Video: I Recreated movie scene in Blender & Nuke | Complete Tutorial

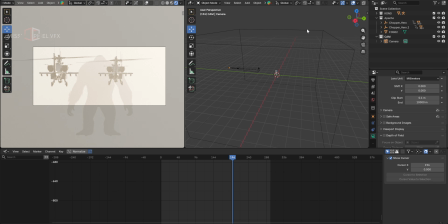And now I can play with the fog.
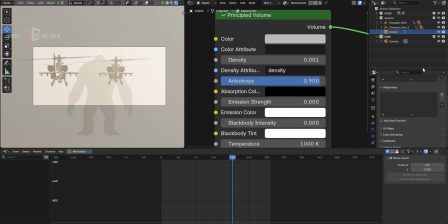So I'll keep the values 0.9, and since light is lit from all the angles, we are seeing this extremely bright thing. Let's play with the light.
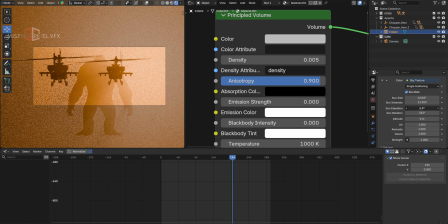Okay, I should have played with the elevation first. So this is the first step.
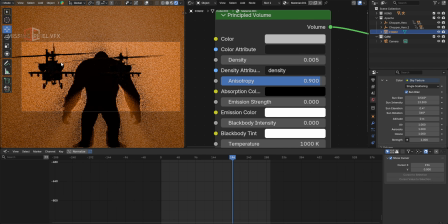We are matching something, like we're already making it silhouetted, like the helicopter and the character, and I think we're getting close. Now I will just play with the intensity.
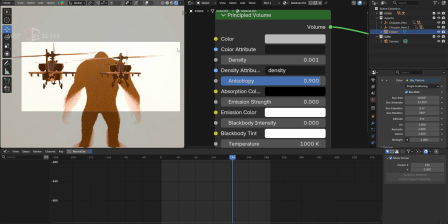We are not going to use the fog in the shot because this is like pretty straightforward shot, and I can use comp techniques to add some fog. We will be dealing with two layers. One is character and second is helicopters. We don't need the fog layer for the shot. Okay, I think light is coming from backside. We don't want fog anymore. I'll delete this from this shot.
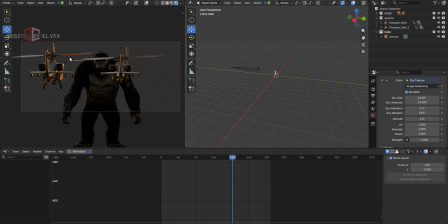So this kind of light is pretty okay.
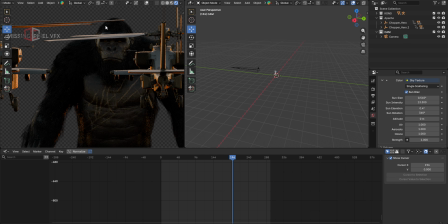Now we are not reading any rim light on the character, like we should read some like soft halo or some kind of rim light on the character.
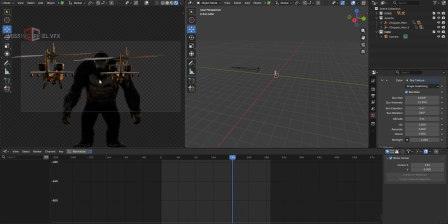But since it's like the skylight and it's not using that angle, we can fake it. I'll just simply grab one more light, maybe a point light. I'll use it. I'll just put it in this angle.
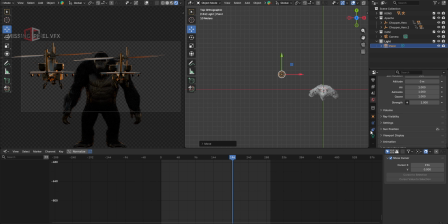We just like cheating something there with the light, and I will make the values like maybe high, maybe even high. Okay, we're reading some light there already on the edge,
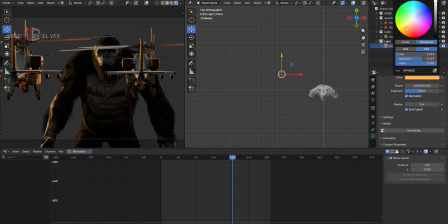and we'll make it warmer because it's like sunsetty in the reference, so we will keep like that.
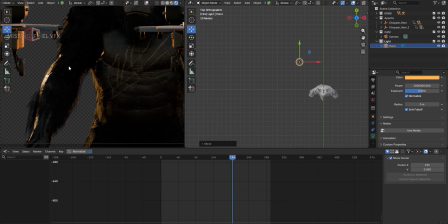Okay, I want something like this kind of rim light is happening just because of this point light we added.
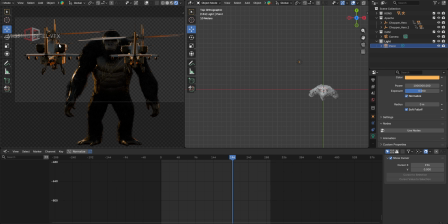Now I don't want that light affected on this helicopter, so we can just link the light to that only character. So linking light is very easy. Just select that light, go to this option and go to the shading, light linking and new, and select the folder that you have.
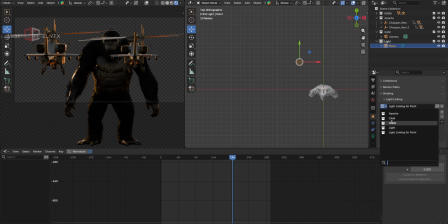Like in this case I'm going to use this light only on the Kong, so I'll select that folder, and now my light is only affecting to this Kong, not on the helicopters. So this is really useful when you like do or you want to add some specific light to the specific object.
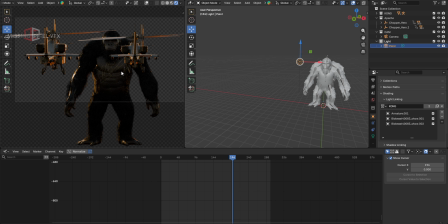This is really fun. So I think everything is almost set. We need to do one more thing.
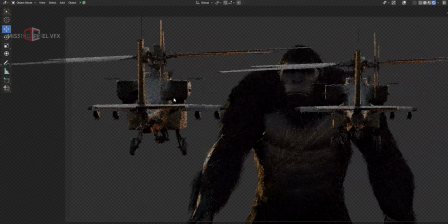Now if I take a close look at the helicopters, let's denoise it first.
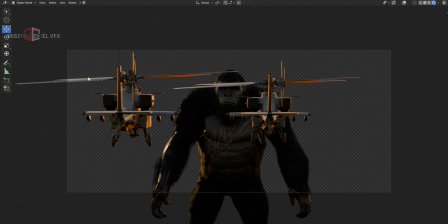From this angle the helicopters are lit too much. They're catching the light from top. We don't want that. I want just light from the front, so this will be more silhouetted. So I'll just add a blocker.
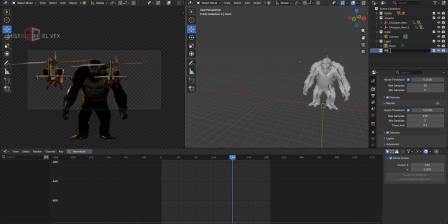I'll just create like one more folder and call it BG, and I can just put some blockers here. So blocking is like just blocking the light.
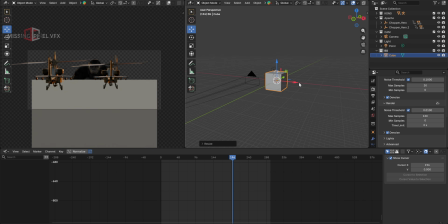I'll use a cube, or you can just any like mesh, make it big enough, and then go to edit.
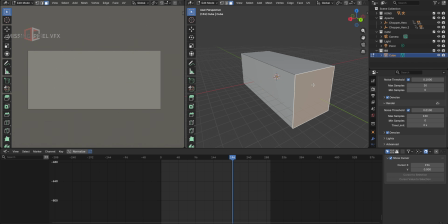I'll just select this face because light is coming from this direction, right? So we'll delete this face, and we're already seeing the scene, and I'll keep it somewhat like this.
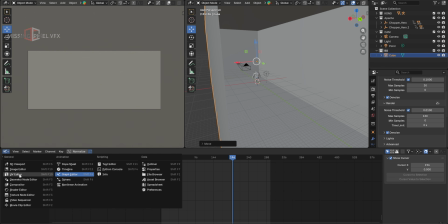And I'll just apply like anything to this, a black shader maybe, and roughness I'll kill it.
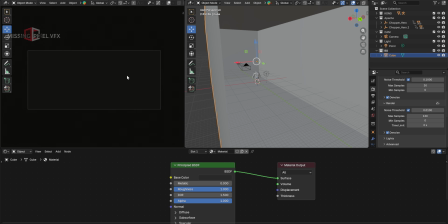I don't want any roughness.
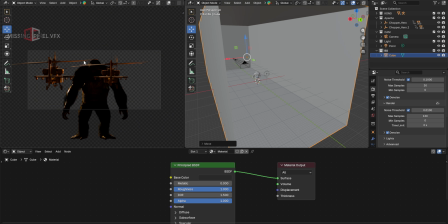Now it's coming in the camera, so we'll just move it a bit further away, and this cube is visible, like it's very difficult to work.
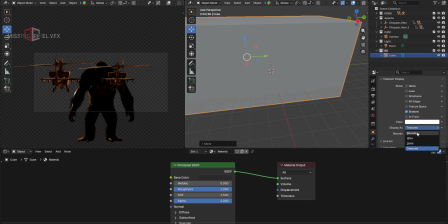I'll just go to this visibility and make it bounce so we don't see it, and we have this blocker now.
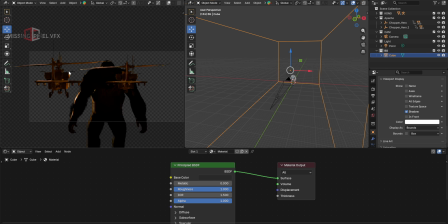That's why we are not reading much of light from the top.
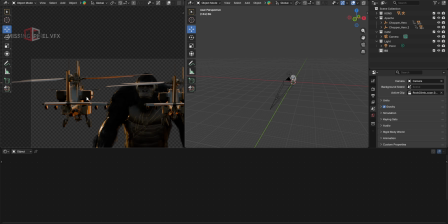If I don't have it, like just delete it, and then we see that helicopters are a bit lit, so we can use that as a blocker now.
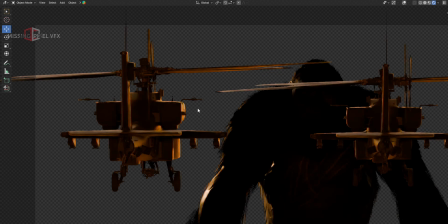So this is giving nice, some kind of blocking the light, and everything is silhouetted.
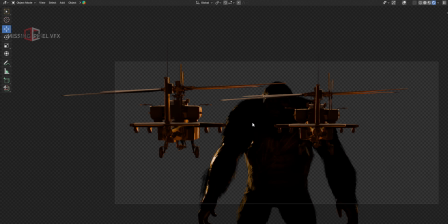We're just reading that rim lights on the helicopter, and that is what we want in this shot to make it look like a reference shot.
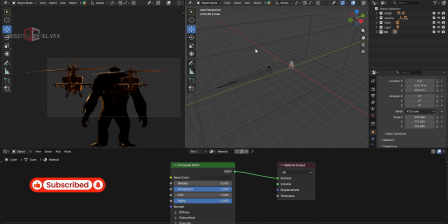Okay, and also I think I need to add some ground there because we don't have any ground, so maybe light is coming from bottom as well.